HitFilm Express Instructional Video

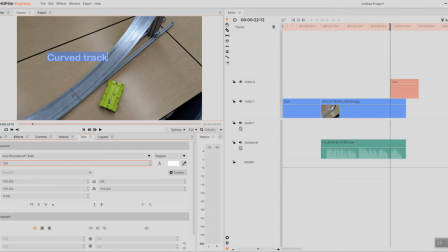(24:40)
You'll have to play with this because depending upon what's in the background, the color of the font that's there and so forth, you may find that it's hard to see the text. You may need to put a box behind it, which isn't too hard to do. If you want to know how to do that, I would encourage you to search online.
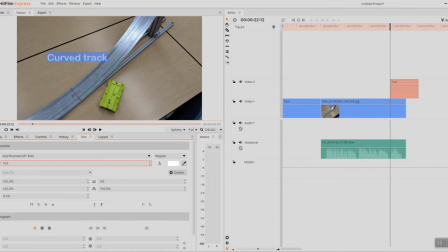(24:55)
This program, HitFilm Express, seems pretty popular. There's a ton of instructional videos out there if you need help, so I'd encourage you to check that.
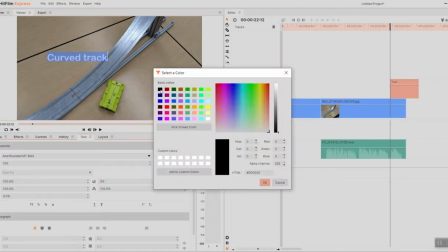(25:03)
I'm actually going to change the color of the font to black because I think that might show up better against the table color.
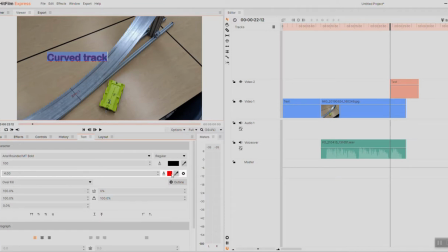(25:10)
And actually, in this case here, there's an outline too, which I'm going to make white, which I really like the look of here. So you'll play around with these things. Don't be afraid to try out other options here. I'll grab my arrow, and then you can move that to where you want.
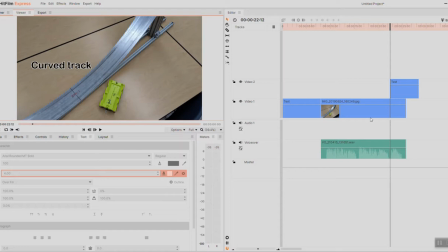(25:27)
So that looks pretty nice on there. Now that I've done that, let's look at something that happened in the editor. Go over here to the right. So it made a box for this text. It put it in a different track. And depending on where I move that, again, that's where it's going to show up. If I move the playhead back, you can see where it is.
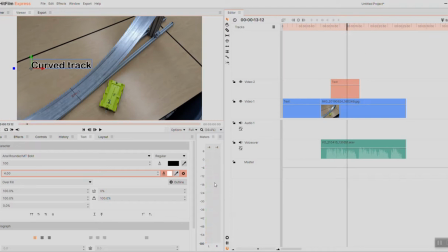(25:47)
Now, some of the sound you hear as I move that noise, is because as you move the playhead, it will play back the sound as well. So that's a little unfortunate here when I'm trying to record. I'll try not to talk at the same time as I move it. But you can place the text where you want then.
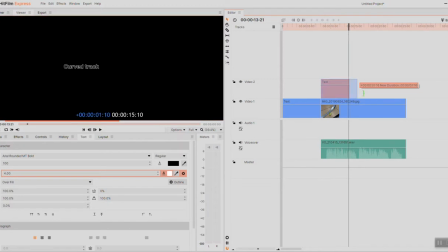(26:03)
So maybe you would want it to be right at the beginning. And maybe you want to stretch it out so it goes a little longer, let's say, or maybe you wanted it for the whole part of this.
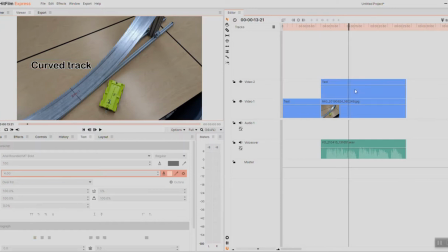(26:12)
But it's important that the text is above the video, physically above in the editor. That's why there are multiple tracks here. Watch what happens if I instead move the video above the text. The text is gone. That's because it shows the video on top of the text.
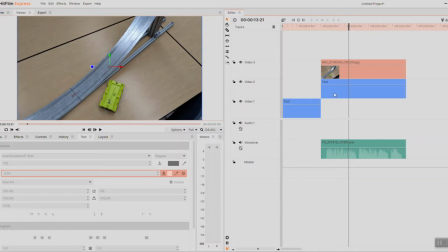(26:29)
Or, sorry, not the video, that's a picture. It shows that picture on top of the text. So anything that's above takes precedence. So I want to leave my picture underneath and I want the text on top. Okay? Maybe I actually wanted to come in here. I'll select the element.
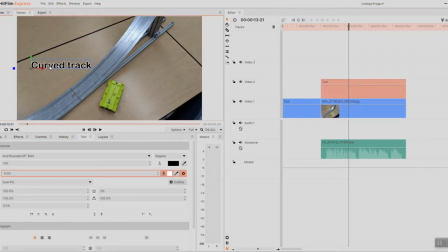(26:46)
I'm going to copy that. So I'll hit Control C and then I'll hit Control V for paste. Oh, let me not do that. I gotta unselect it first. I'll hit paste. Well, that's still giving me a problem here.
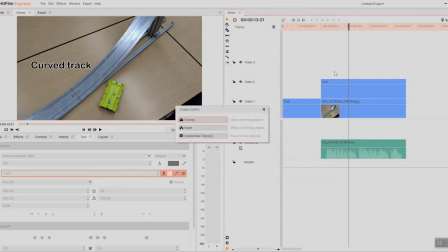(27:01)
Let me try this again. Copy. I think what I need to do is maybe move the playhead.
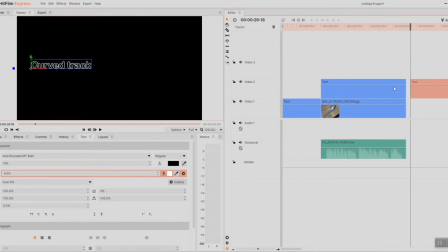(27:10)
Yeah, so it wouldn't let me paste it because what it wants to do is paste the copy of that at the location of the playhead. So I got to move it off to the right so it doesn't overlay anything.
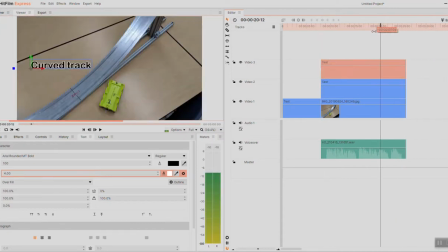(27:22)
So if I move that back again, now one is on top of the other, but I can move it, right? So maybe I'll move it over here, and instead of curved track, I'll make it say, this is the sensor cart. Okay?
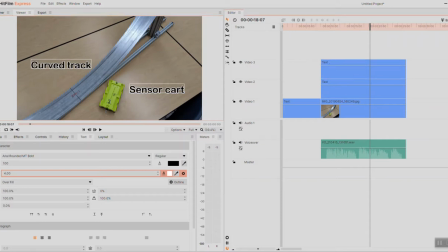(27:43)
And now the sensor cart is actually on top, that text is on top of the curved track text. It doesn't really matter, though, because one won't block the other, but it is like that.
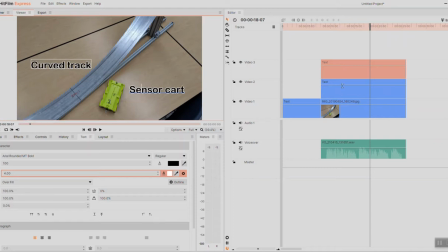(27:56)
Let's see, which one is which here? Okay, the one underneath is a curved track. Let me move that up just a bit because I kind of like, I want to try something different here. I want to make this look not animated,
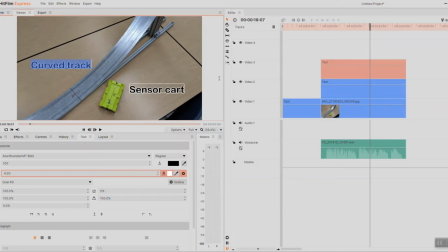(28:12)
but a little bit so it doesn't come in exactly the same time as when I start the speech about this. So maybe I'm going to delay the text for the curved track just a bit and then the text for the sensor cart just a bit too. I think that's nice because you're not bombarded with everything right at once.
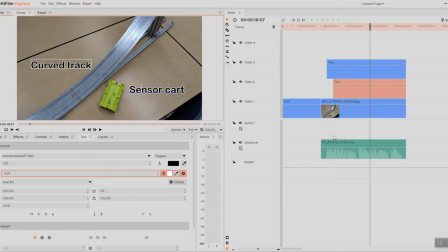(28:29)
I start speaking a little bit about it, then it brings up the curved track, then it brings up the sensor cart, so it gives a little bit of motion to this in a way.
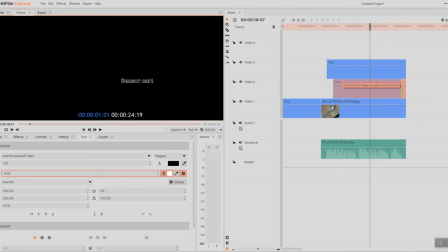(28:37)
And maybe I'll make the text of the sensor cart end a little bit before the image does, and then the